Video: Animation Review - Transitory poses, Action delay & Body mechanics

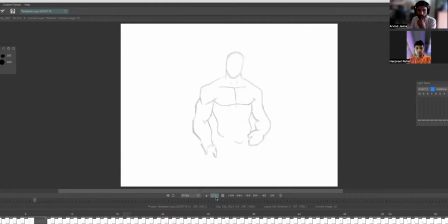Let me just play it once so that there are a lot of things you can improve, but more or less it looks, uh, okay to me the transition because they're very fast.
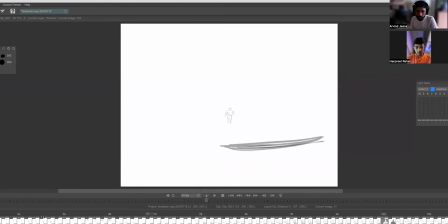You can't tell, uh, you know, much. So other than that, I think, uh, the only thing which I thought was like in, in terms of the scene, for example,
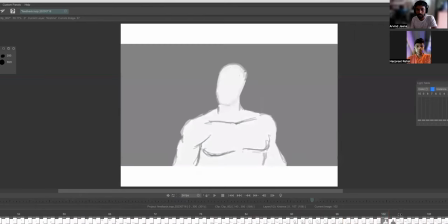is that like here at the end, it suddenly becomes static, like the character.
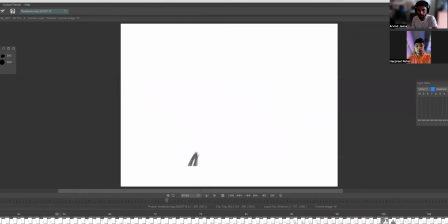So you have like a really dynamic animation happening, the character running, you know, even though transitions are very dynamic fluid going from one scene to another, but here suddenly just before the main action, it kind of becomes static and you know, the body's completely at rest.
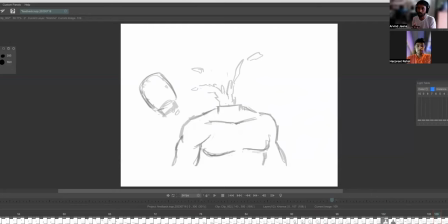So it just right before the main action is kind of killing the, like, you know, the, the field to it. So you could draw a little bit from anime. Like you'll see these slow-mo shots that happens like when you're going to slice of something or somebody getting shot.
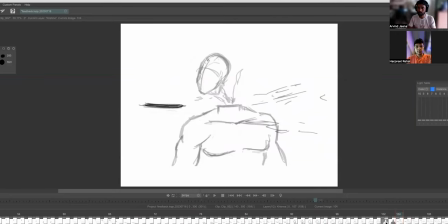So you'll see them suddenly the motion will slow down a lot. It won't stop, right? The character suddenly won't stop. So even if the character was running, running suddenly turns and something hits. So, you know, you'll probably fall in the same motion. You will not stop suddenly.
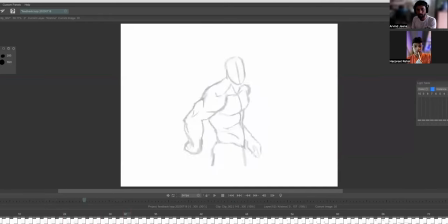So other than that, the only thing I felt, which is, which I feel, which is a bit ambiguous is this part and the transition thing is where it's not sort of working.
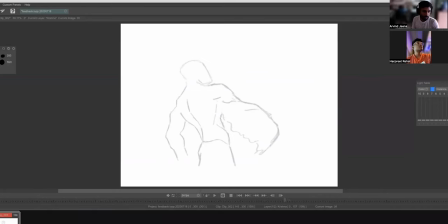Uh, I wanted to jump to the other one that you had shared, um, which is this one.
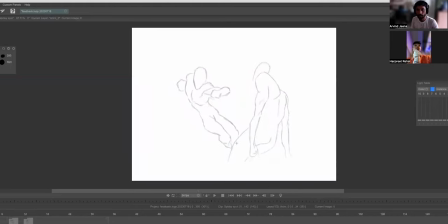Yeah. Yeah. And this one, the thing was, uh, keyframes are not mine.
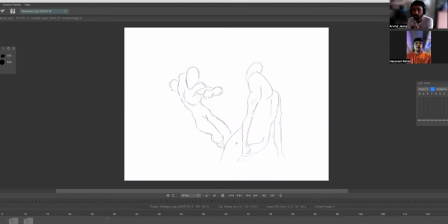I, uh, I changed it a little bit here and there. So I was trying to animate the in-betweens and, uh, uh, the thing was, I was facing difficulty in managing both of those characters.
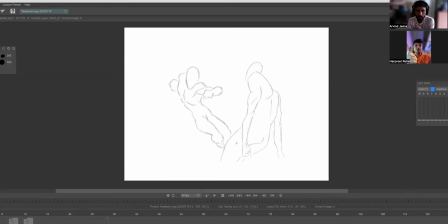So let's say if I could make one character do something by matching his speed to another character and that interaction was very challenging. Yeah, that is that that's always an active challenge when you're doing like, you know, two characters together.
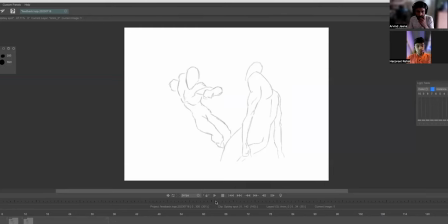So I'll just play it once and I'll tell you, um, what all is kind of standing out. Yeah. So that's one loop.
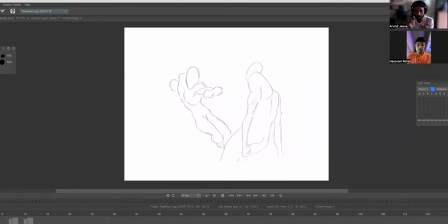Right. Firstly, there's some, since there's some drawings in between missing it's, it's jittering a bit, so I can't, you can't follow the action very clearly. Let's not look at the other stuff. what is happening like because i feel it's like a continuous scene but it's kind of multiple action poses let's look at only from here
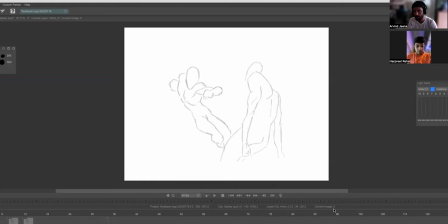to here right my first suggestion generally is simplify your character okay this is even though like uh it's still not a lot of muscular detail but as a figure as a contour also is quite detailed and you're still playing with a lot of volume and that's
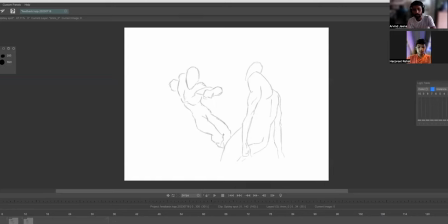one reason that you can uh you should be able to easily draw it the second point is that you need to simplify it because you need to draw fast uh that's that's generally what i would recommend is like when you're because especially when you're animating motion you need to kind of go
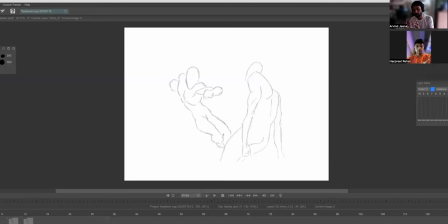with the motion and see how it's right if you look at one frame then you go to the next frame and try to just imagine the next pose and draw it in a very very clean way a better process would be to kind of flip your animation and see for example i can flip and see how the next these you know drawings are kind of moving so i okay i'm better able to visualize the frames moving and then see where the next
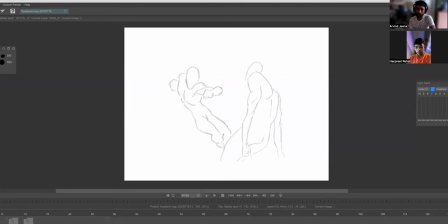thing is going to be right. Uh, right now you're hitting the sort of strong poses or like, you know, the poses where you are kind of want people to focus, but then, uh, to transition pose again, like this one, there is no sort of transition pose, right?
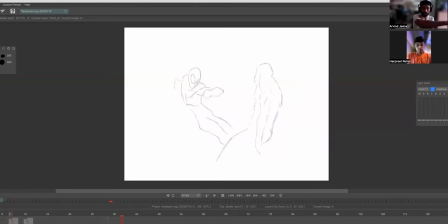There is no like hand going from here to here. It's basically starting here. It's kind of starts a little bit than directly here. So you're getting the impact, but you're also losing a lot on the clarity. I feel which is which is the tricky part that's where again that's where you need to sort of understand
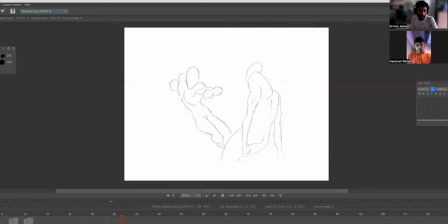the body mechanics of it I had drawn a little bit over it and just go through it again